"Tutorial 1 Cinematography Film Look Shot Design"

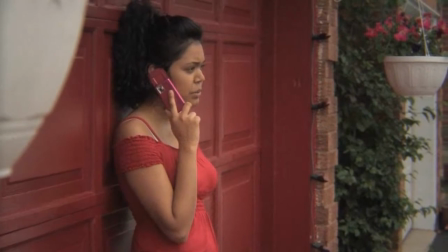And so that's the kind of the first step. Second thing I would say doing is what a lot of times what happens is even when people who do shoot with nice film cameras or a nice HD digital film cameras,
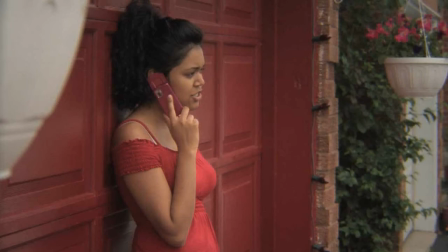they basically, when they're shooting outside, you have a lot of light, and when you have a lot of light, the problem is you need to get rid of that light, otherwise the image is overexposed, obviously. So what first thing that people do is they close down the iris. Problem with that is basically your depth of field becomes kind of infinite almost,
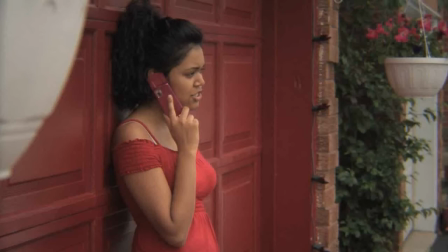especially if you close the iris really high, like I have in this case, and that makes everything look kind of sharp. Everything's sharp and focused in this shot. So first thing I would begin by doing is opening the iris all the way up, and in order to darken the image, I put some ND filters.
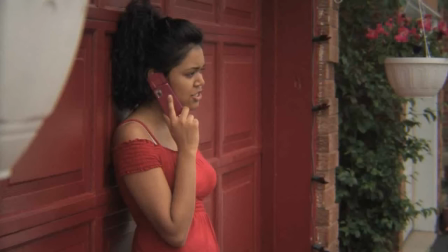But if you don't have any ND filters, I don't know, darken the scene some other way. Maybe increase the shutter speed, darken the scene another way, but leave the iris all the way open. That way the depth of field is very narrow, and now as you can see,
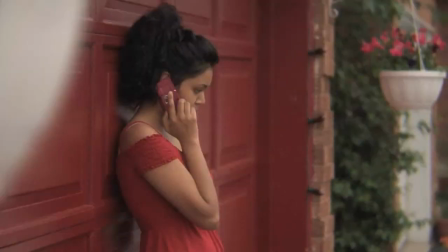only Beverly is nicely in focus, and the flower pot in the foreground and in the background is out of focus.
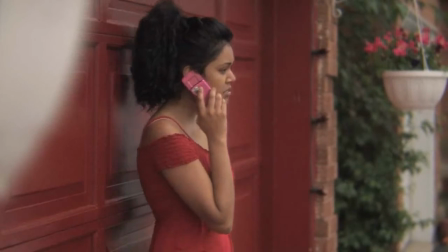Right away, just makes it look more interesting, makes the shot look more kind of, adds some dimension to it.
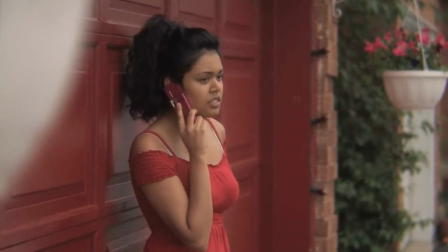That makes it look basically more 3D.
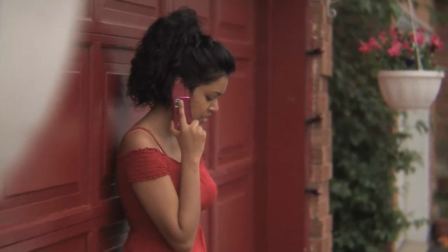Next thing you can do is I basically decided that the red shirt that she was wearing,
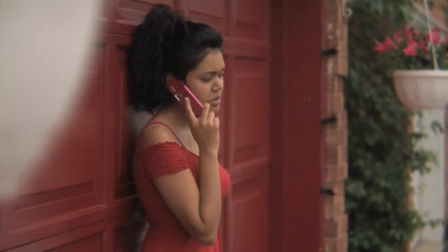it kind of blends in too much with the door, and I told her, okay, let's change the shirt. What the actors are wearing, and also the makeup up here.
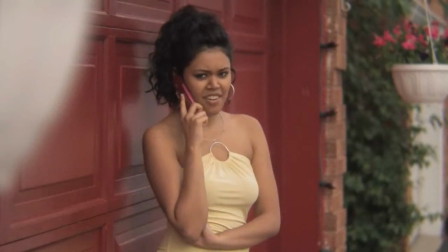Beverly put on some makeup, and it just right away it looks a bit better. And those little things, they all add up. They all make a little tiny difference. But if you do all of them in overall, it's just gonna make a much more interesting looking shot.
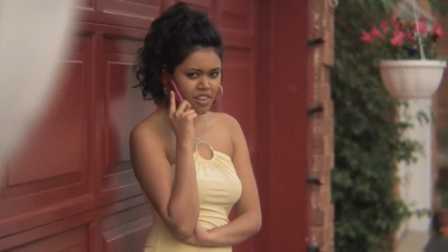So that's the next step. Still, when you look at it, it's a decent looking shot.
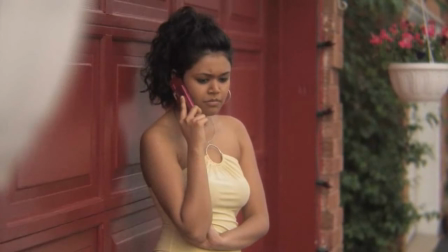Now, the next step after this is what happens, when you bring your footage back to your editing suite.
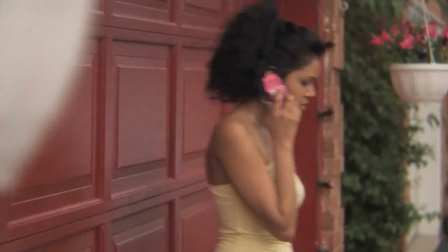If you shot on film, you have to develop it, do the transfers. If you shot on digital, just put it in your computer and you have to, basically adjust it.
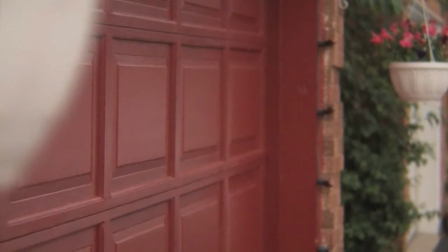And a lot of people fail miserably at that stage, and it's very, very important that you pay attention to it.
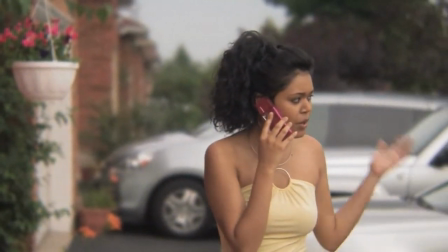And it's not as easy as, some people think, or just, I don't know, increasing the saturation or something, making the colors more bright.
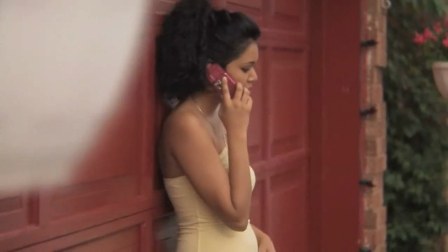Color correction is there's some people basically who are really good at it, and I would say if you know those kind of people, hire them.
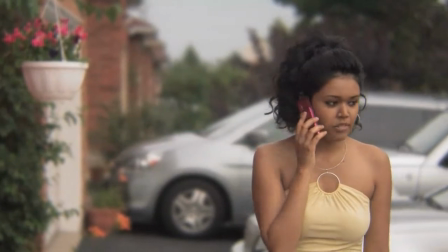It's worth the money. Some really good colorists, they'll basically add life to your image.
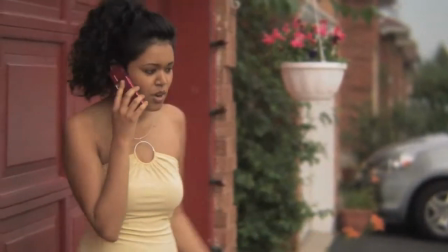And then there's some people who are horrible at it. I think I'm decent.
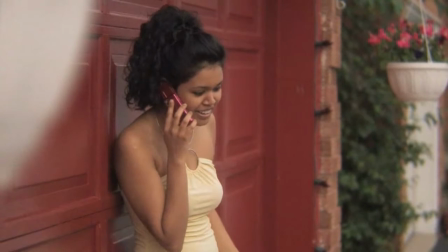I can do an okay job. I'm definitely not as good as some colorists out there.
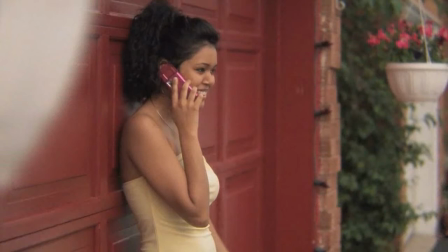But if you spend the time and you learn proper color correction, and you don't need some crazy plugins or people think you just throw some preset on it. It's not like that. It with every shot it's going to be different, and you use basic color curves that you can get in Final Cut Pro or Premiere Pro, whatever it is that you're using.
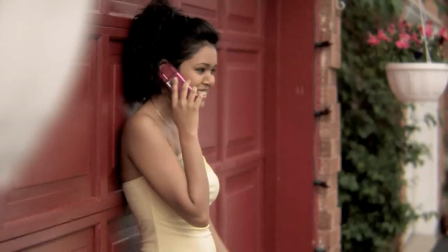Use basic color curves and you can do great color correction. Like in this case, I'm going to crush the blacks, probably pop the reds a little bit,
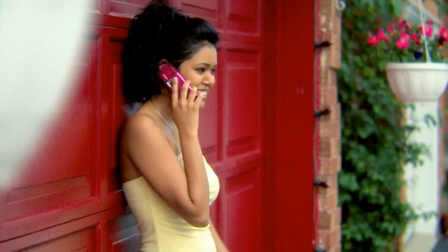maybe make that green in the back kind of stand out a bit more, but make sure that her skin tone doesn't look jarring and kind of freaky,
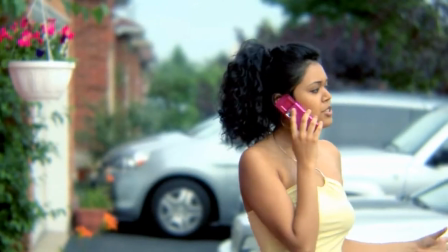and just kind of still leave the skin tone looking neutral. And that right away, you can see, makes the shot look a lot more interesting.
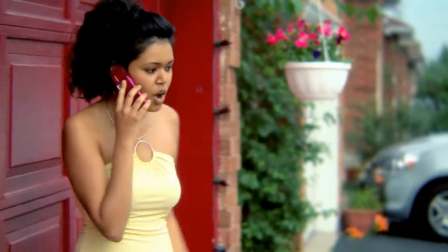And that's kind of like, I would say, the last kind of stage.
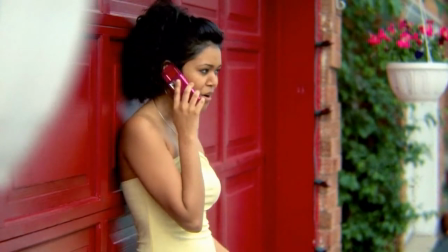And now, when you look at this, I mean, this is a shot that I would say looks like like it belongs in a movie, or a nice music video or something.
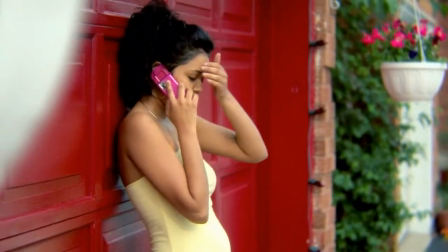And as you can see, I don't really spend a lot of money on it. And if you compare this to the beginning, you can see the big difference.
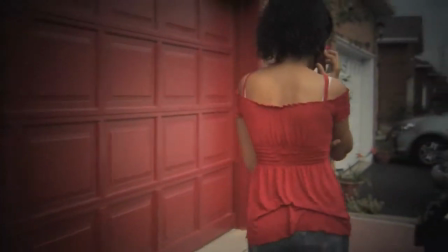The clothing, the location is just not good. The angle's horrible. And there's no color correction, right?
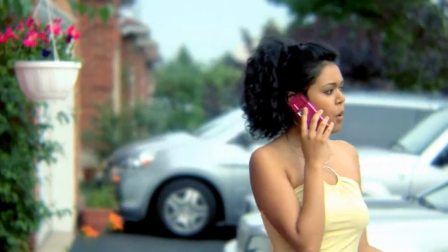So you can see the big difference in the beginning and then the after shot. And again,
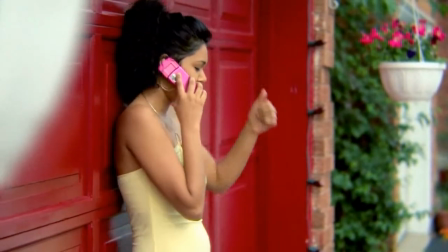the last thing I want to illustrate to all of you guys is that you can achieve great looking results even if you can afford to to get the red camera.
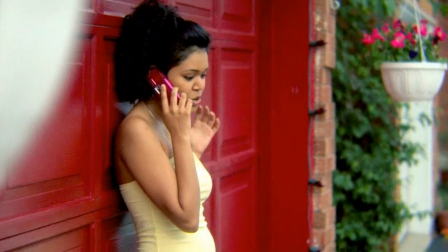Let's say you can only get a little DV camera or something. Well, here I basically shot this exact same scenario using the Canon XH-A1.
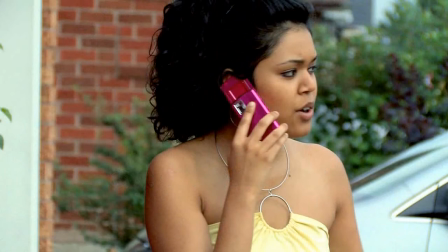It's basically a basic camera that people use out there for wedding videos and that kind of thing. But again, because that camera uses video lenses, the depth of field is not as narrow.